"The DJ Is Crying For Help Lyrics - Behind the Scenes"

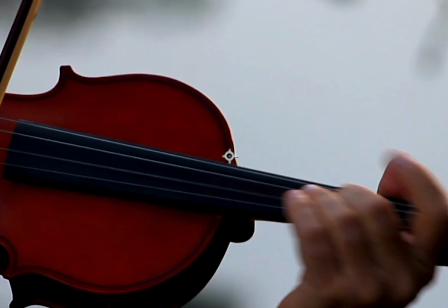So that outline, obviously this violin moves,
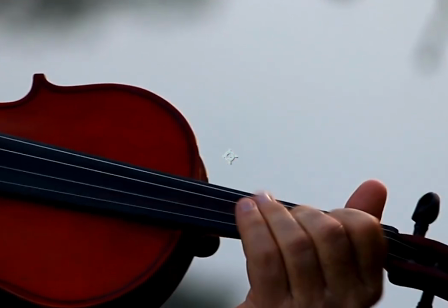that outline is going to keep on needing to be adjusted and shifted.
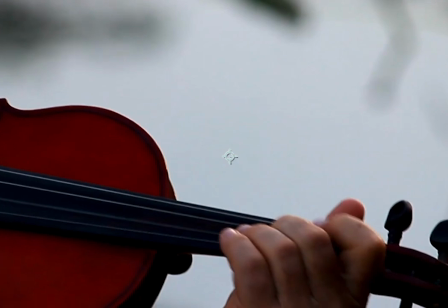I do these videos in 60 frames per second. So what that means is that it's almost like there's 60 individual
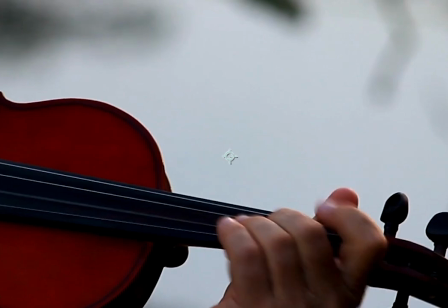pictures per second that go into this.
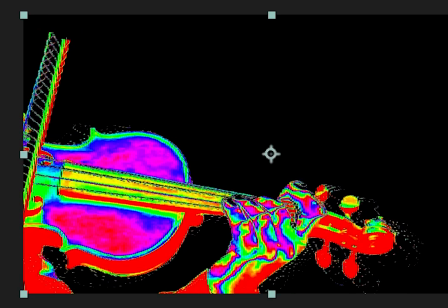So I added some special effects to it because it was so much fun to outline those.
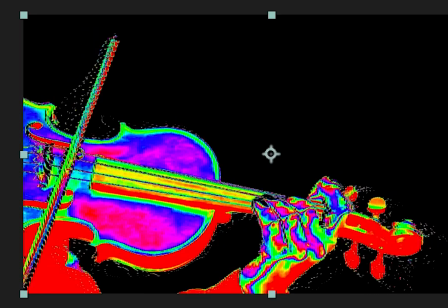That probably took 3 or 4 hours to get about 3 seconds worth of footage.
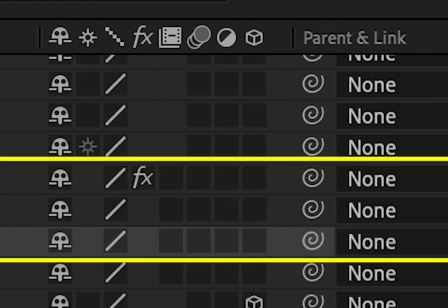It's looped because I don't have all the patience and time in the world.
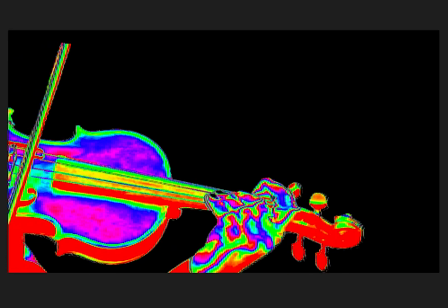And I timed it to the music so that it pulses with the music.
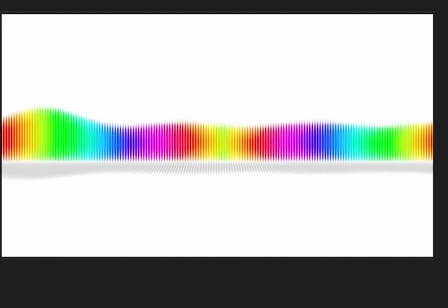So this is an audio spectrum effect. So I use this sparingly in my videos, if I use it at all.
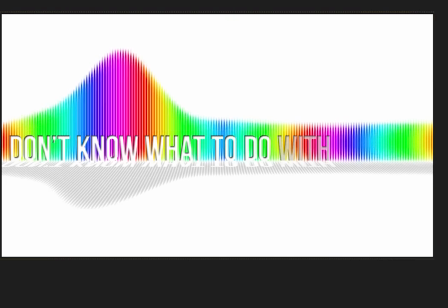And the way that this is actually done, the way that it's moving,
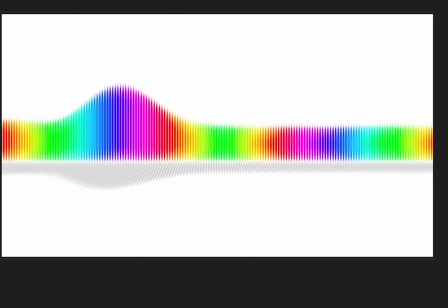it really is pulling that from the actual wavelengths of the music itself.
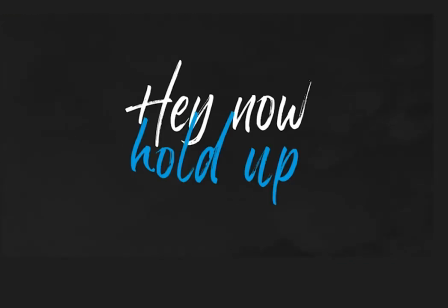It's not just randomly generated, it is coming from the music. For those of you who are familiar with
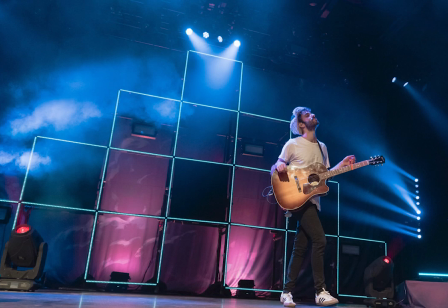AJR's Click Tour, you know, they had kind of a light board, I guess you could say, behind them.
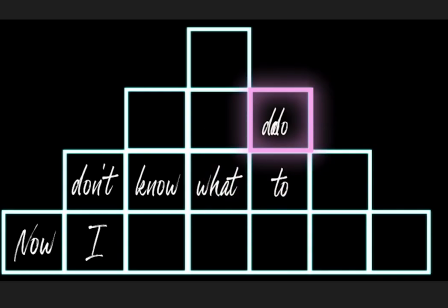And this is modeled after that.
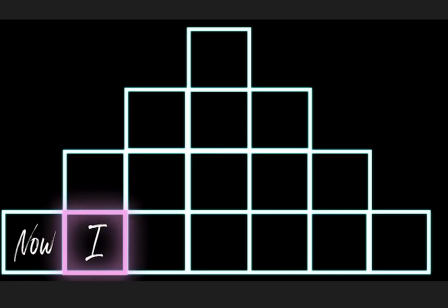So this text, I didn't want to have it where the text is staying in the box,
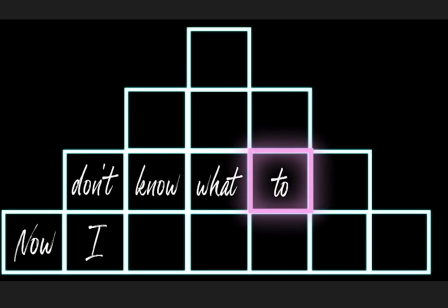but this goes so fast that if I did not leave it in the box, you weren't going to be able to keep up with it,
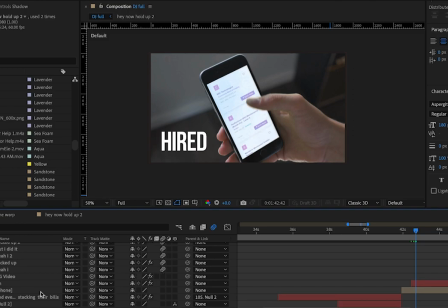because it does go pretty quickly. This is another scene where it took me 3 hours to get what's literally a 3-second clip.
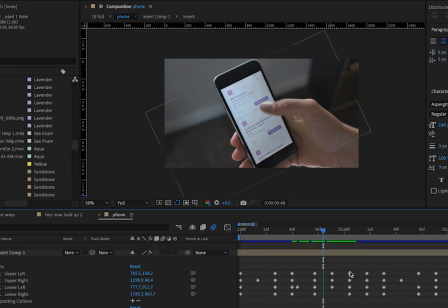And you can see there's so much that went into this.
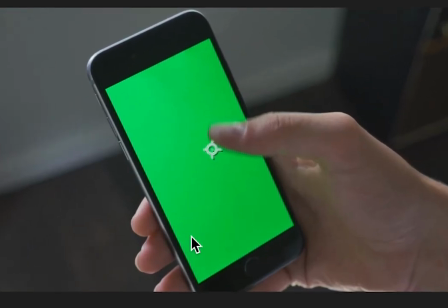So you've got the original video, again, off of YouTube, green screen video. And there's two things to note with this. He's holding the phone at an angle, and the phone moves a little bit. So that means that I couldn't just take a picture or a
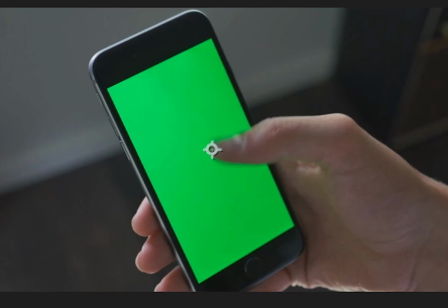video of a job website and just kind of paste it on top of there, because it is at an angle and the phone moves.
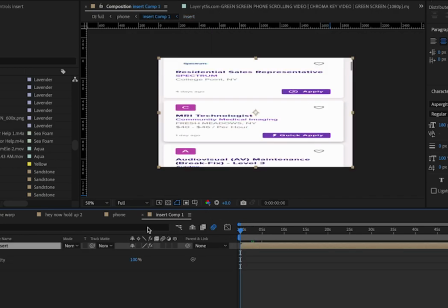And what I actually did to film this to make it match up was I actually, because that's a screen recording from my phone,
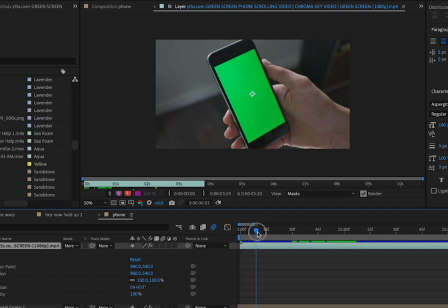I actually watched this YouTube video and moved my thumb whenever he did so that that animation would line up. Then what I had to do was go in and match up.
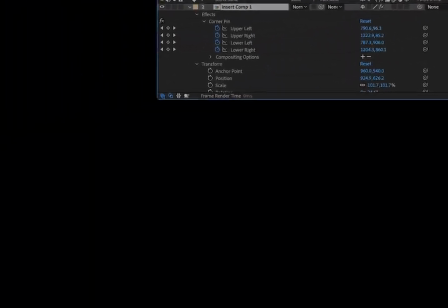So you see all of these dots here, how there's 4 dots, it's for each corner. So I had to go in and kind
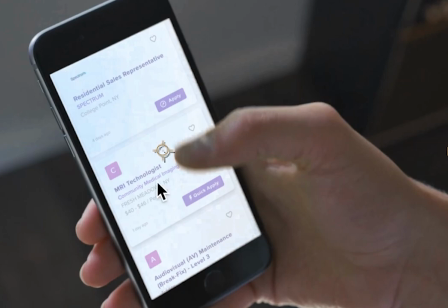of place that video frame by frame in the corner.
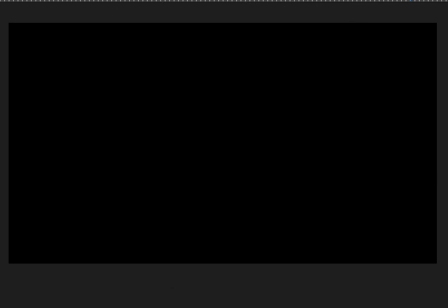I will definitely admit I got from a tutorial.
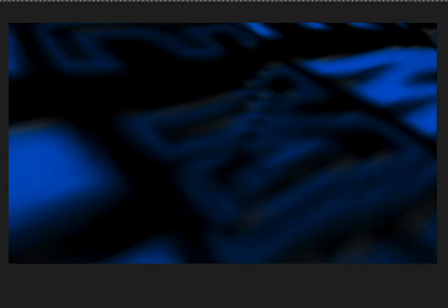This is so far over my head, I would never have been able to figure out how to do this on my own.
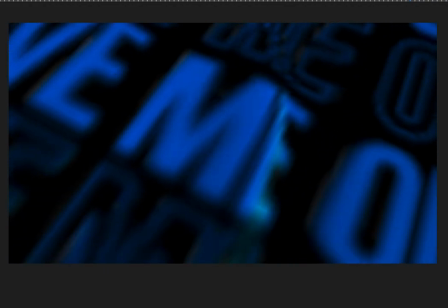And I'll replay this once it stops going super slow. But I had the idea of wanting to show a speaker
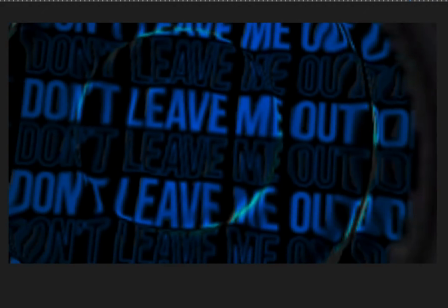and wanting to show like the sound waves kind of making that speaker bump.
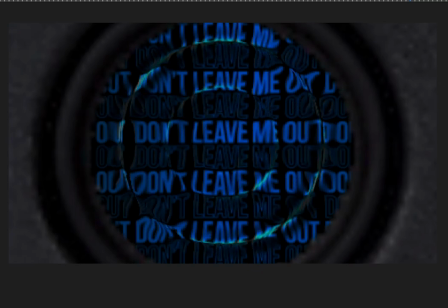And there was no real tutorial I could find on that. So I went searching and I found somebody that at least had a tutorial on this ripple effect. And then I took it, made it mine, changed the angle, changed the fonts, obviously the words, the colors, and everything.
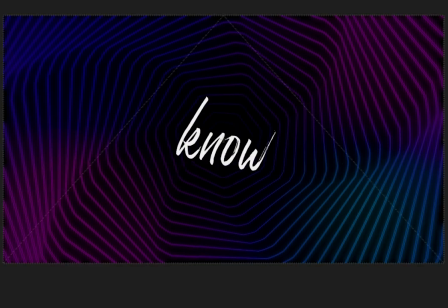So I had been stuck on this section for the longest, and then I just kind of saw this in my head of this text kind of coming forward like in a tunnel.
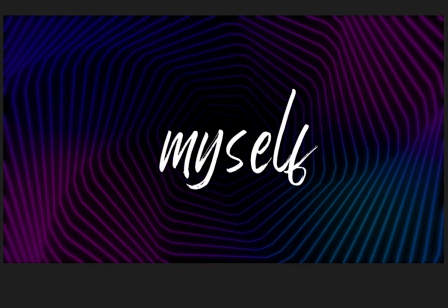I had seen some videos out there of how to make a tunnel.